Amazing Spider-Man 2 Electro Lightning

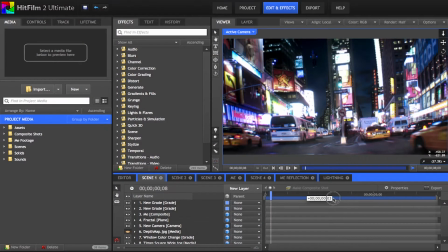(0:00)
Hey, what's up guys? Today on this episode of VFX Studio, I'm going to be showing you how I created the Electro VFX short.
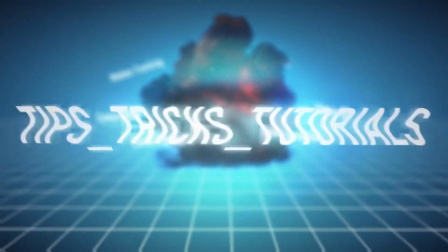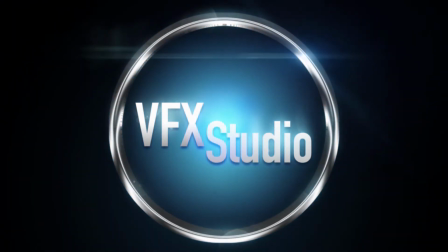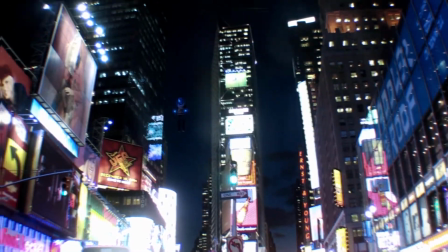(0:17)
Now there's 4 different shots in this clip, so I'm just going to go one by one, and in order to keep the tutorial on the shorter side, I'm going to assume that you know basic compositing techniques,
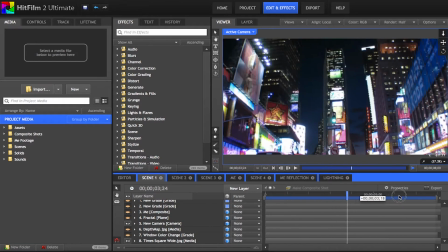(0:26)
like masking and keyframing. If you have any questions, feel free to leave a comment and I'll explain more in depth.
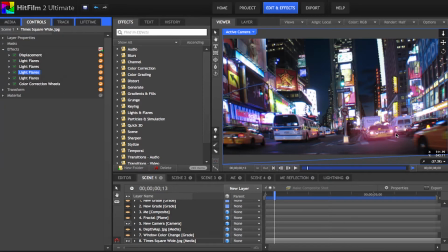(0:31)
Let's go ahead and get started with shot number 1, and I'm picking right up from the displacement tutorial that I uploaded a week ago.
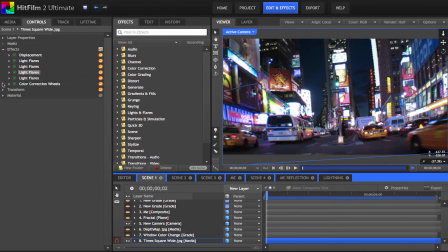(0:37)
On the picture itself, I added a couple of flashing lens flares and a color correction wheels to give it a bluer look. I made sure this picture filled the screen,
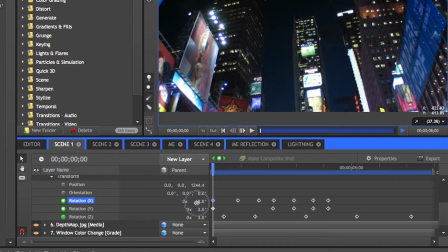(0:45)
then I created a 3D camera and keyframed the X, Y, and Z rotation to look around as I saw fit.
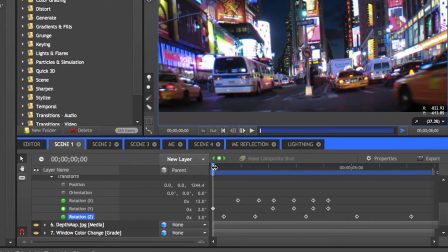(0:51)
Here's the perspective view of what that looks like.
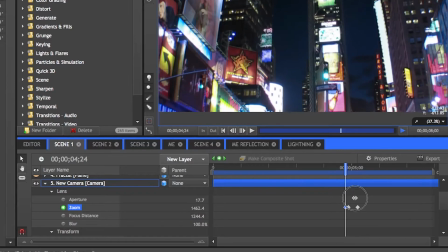(0:53)
The zoom at the end can be controlled under Lens, Zoom, and it works like a real camera so it doesn't affect the position.
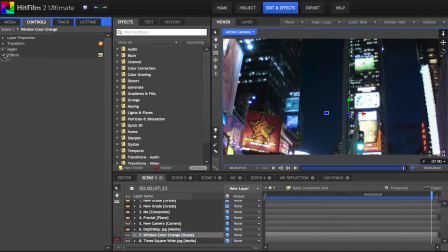(1:00)
Next I added a grade with color correction to change this building's lights from yellow to blue, because the next shot shows a blue building in the back and I wanted to keep continuity.
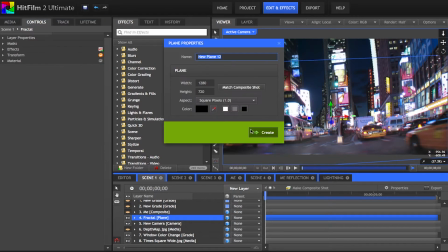(1:09)
After that I created a solid with fractal noise and keyframed the rotation to move around.
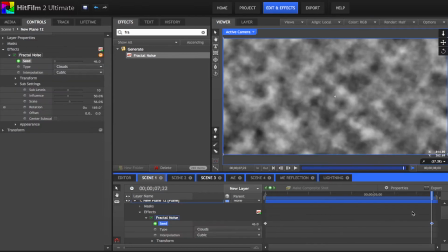(1:13)
I was going for a smoky look that could be just above the ground in order to give the shot more movement.
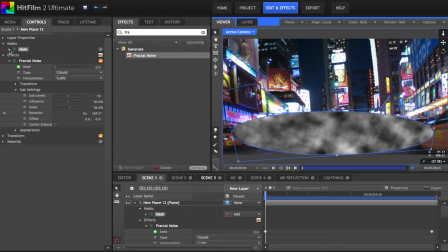(1:18)
I made it 3D and drew a circle mask, then dropped the opacity and set it to screen.
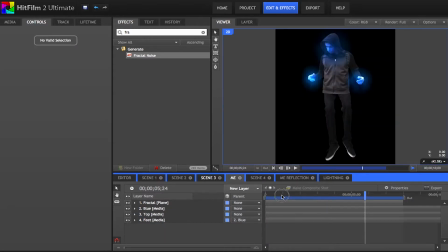(1:24)
The clip of me floating is its own composite shot, and the way I achieved the levitating look was by filming my top half acting like I normally would,
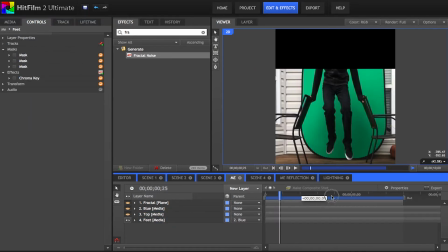(1:31)
then suspending myself between 2 chairs for my legs. It looks a bit ridiculous, but if you get it right, it can be a cool effect.
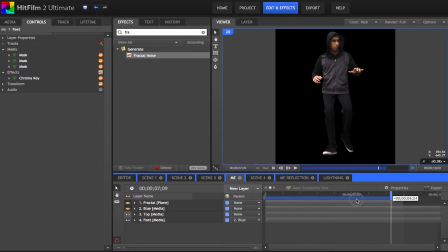(1:38)
After putting the 2 layers together, I realized that the orientation of my legs didn't quite match up to my top half, but I knew it would be a small layer, so it didn't matter too much.
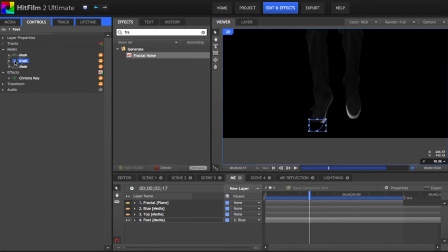(1:47)
I applied a Chroma Key Effect to both and masked around them to get rid of unnecessary footage, and I also had to apply 2 masks to my feet when they went out of frame.
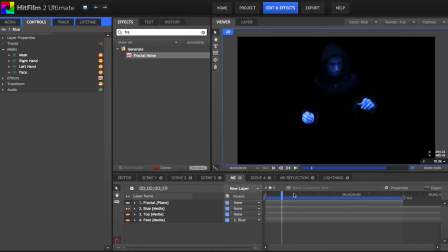(1:55)
I then duplicated my top layer and masked around my hands and face, then added a blue tint to it using the color correction wheels.
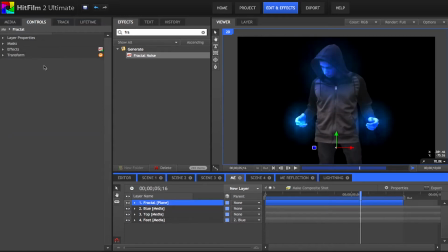(2:01)
I made another fractal noise, keyframed some movement, and masked that as well, and set that to add. It gave a nice smoky glow texture to my skin. Back here in the first scene, I added a zoom blur when the camera gets close up, as well as lens dirt and some shake.
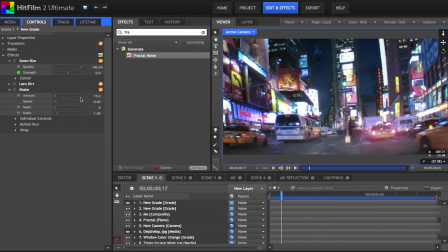(2:15)
I found that turning the speed of the shake down helps it to be more realistic, and I had mine set to 15 with a speed of 0.06.
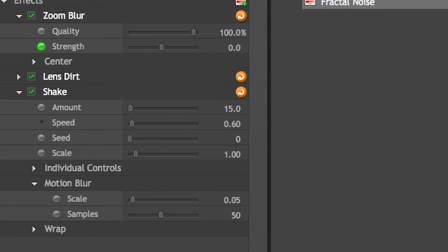(2:22)
I also turned down the motion blur, because it was giving the shot unnecessary blur even when the camera wasn't moving too much.
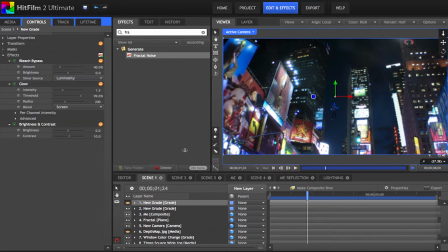(2:28)
Finally, I added my overall color correction consisting of bleach bypass, some glow and brightness and contrast, and I was done with the first shot.
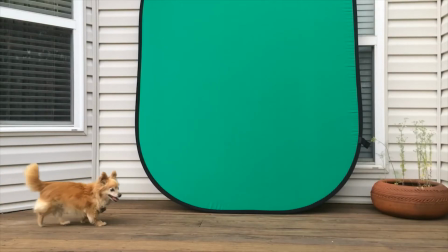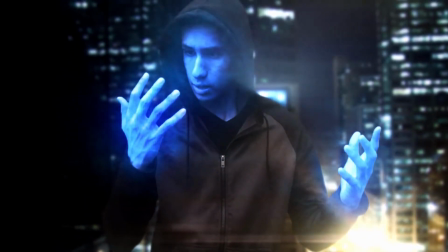(2:41)
Okay, moving right along to scene 2 here. I started with this background picture with a blur added.
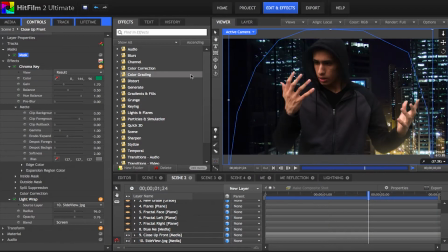(2:46)
Next I had myself on the green screen, again with a mask around it and some light wrap set to the background, and you can see the effect of that here. I did pretty much the exact same thing as scene 1 to make myself blue, along with the fractal noise.
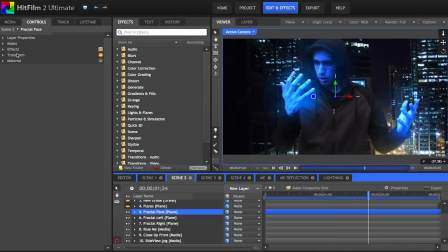(2:58)
And for this I found that setting the type to swirl looked the best. Then I added a flare down in the bottom right to blend the 2 images together, and on top of that a light rays effect that I positioned on the white spot of this window.
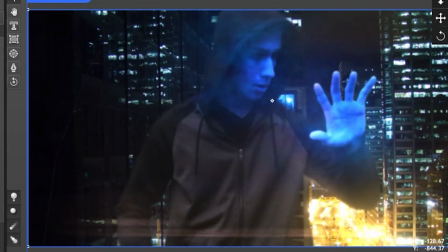(3:10)
This was cool because you can see when my black hoodie passes in front of it, the light dims, so it gives a kind of volumetric look to it.
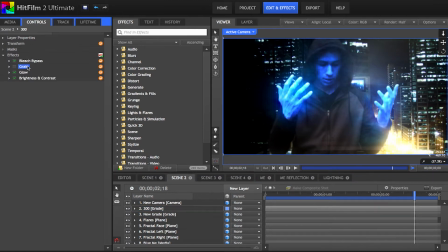(3:16)
I then added some shake and my color correction, and I was done with scene 2. Scene 3 is nearly identical to scene 2 in terms of putting it together.
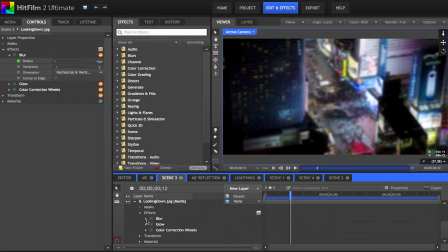(3:24)
I masked myself and applied the chroma key, as well as made myself blue and added the fractal noise to my hands.
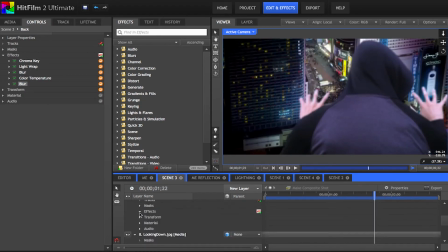(3:30)
I did a rack focus effect by keyframing a blur on my layer to go up and at the same time the blur on the background to go down.
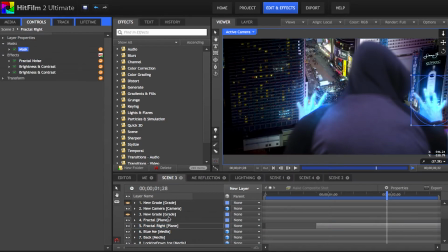(3:36)
That's pretty much the only difference with this shot. Everything else has the same procedure. Scene 4 is the same in terms of putting myself in the shot. This background image here did have a displacement map, which I found wasn't really necessary in the end.
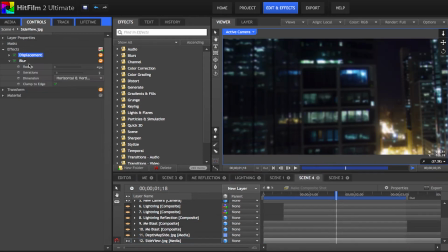(3:50)
I blurred the background and scaled it up behind me. I then duplicated my layer and flipped it to the left side of the building and added a waves distortion effect.
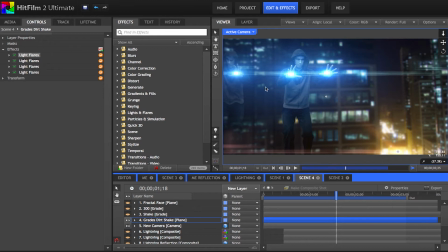(3:58)
Then I added a grade with several lens flares, including the golden one in the bottom right.
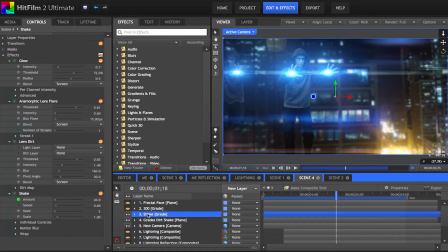(4:03)
Next I added shake and some anamorphic lens flares to help match the look of the original movie. The anamorphics start off looking like this,
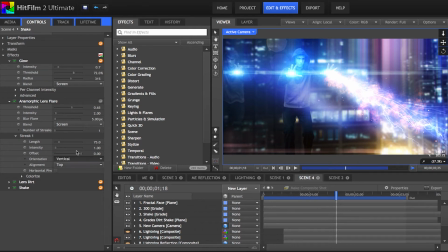(4:09)
and you can change the direction under streak 1, orientation. I also shortened the length and blurred them so that they wouldn't be as sharp.
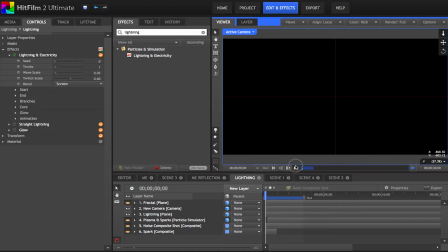(4:17)
The lightning was its own composite shot, and I started off with a plane with a lightning and electricity effect on it. I stretched the 2 ends to the edges of the layer, and set the plane to add. You can see the lightning animates itself to grow, and that is a keyframed growth property under the End tab.
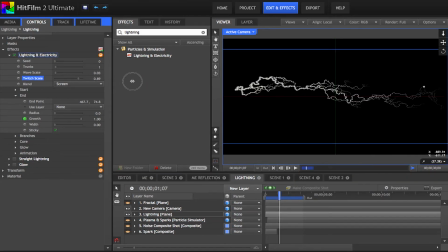(4:32)
The wave scale controls how straight the lightning is, and the twitch controls how distorted the lines are. I added a couple of branches for variety and set the direction towards the end of the layer. I also made sure the end tips of the lightning faded out by using the width property for a smoother composite.
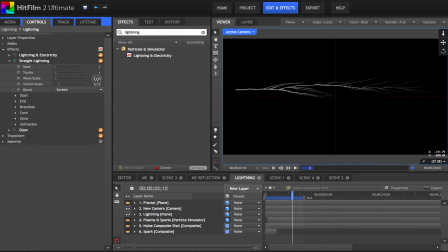(4:48)
Next I duplicated the layer and turned the wave scale down so that it looked more like branches. This was just so that the lightning wasn't all the same. I added my own glow effect and added color by changing the per channel intensity. I knew I would be adding more glow in the scene later, so I kept it to a minimum. The plasma was made of one particle simulator with 3 emitters.
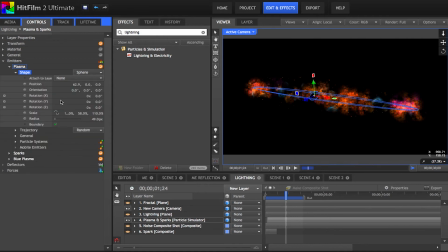(5:06)
The first orange plasma here was an emitter with a spherical shape and set to the width and height of the lightning, which can be changed under Shape, Scale. I used my own texture, which was a fractal noise with an irregular mask in its own composite shot.
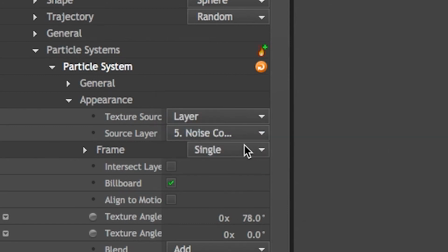(5:19)
I can set this to be the texture under Source, Layer. I made the particle life short and erratic, and made them fade in and out through the alpha lifetime panel.
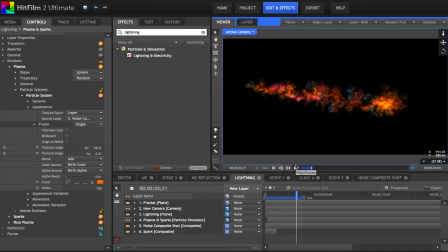(5:28)
The sparks and blue plasma had relatively the same settings, I just used a different texture.
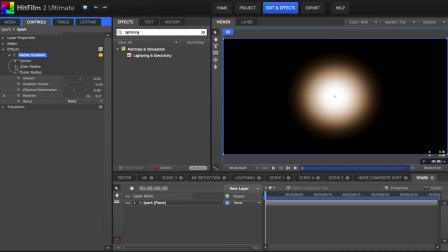(5:33)
And all that was for the sparks was a composite shot with a solid and radial gradient, and for the plasma I used the Aurora Borealis texture. It's important to set all of these to the Add Blend mode so that they appear bright.
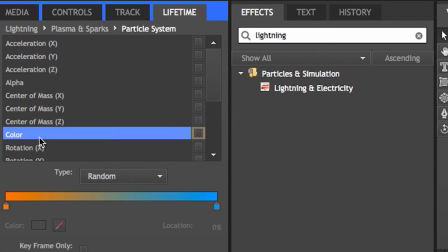(5:45)
I used a random color gradient in the lifetime panel for the plasma, and that means that any one of these colors could be used to color the texture.
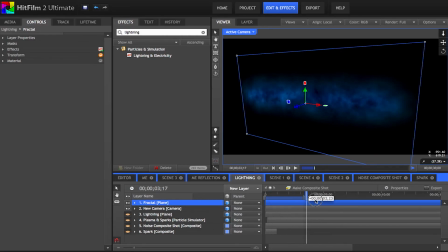(5:52)
The last layer was a fractal noise masked to the size of the composite and tinted blue. Here you can see the lightning added on top,
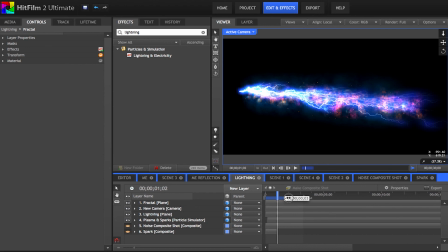(5:59)
and I had to be careful of the orientation since the lightning is not a 3D effect like the particle simulator, so if you're looking at it the wrong way, it'll appear flat in 2D.
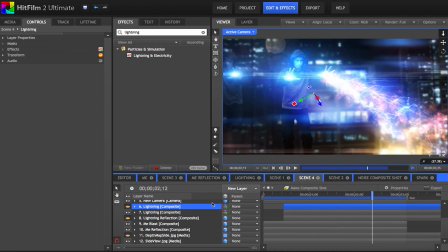(6:08)
I then positioned these in my scene with the option 3D unrolled, and after adding sound and final color correction, I was done with my Electro VFX short.
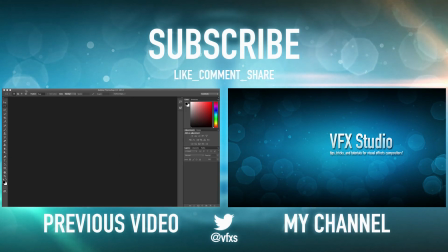(6:18)
Thanks a lot for watching, guys. I was really proud with how this effect turned out. Check out the unedited short by clicking on screen now, and feel free to leave questions in the comments below.
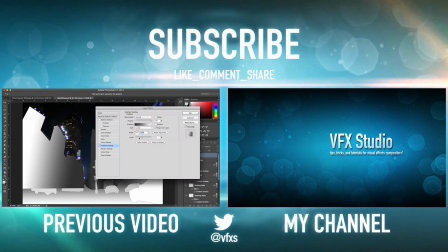(6:26)
Help out your friends by sharing the video or like if you enjoyed. I'd also like to see what you guys are working on, so post your links either in the comments or in a message to me.
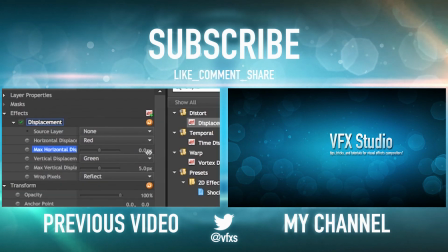(6:33)
Again, thanks for watching, and I'll see you all in the next video.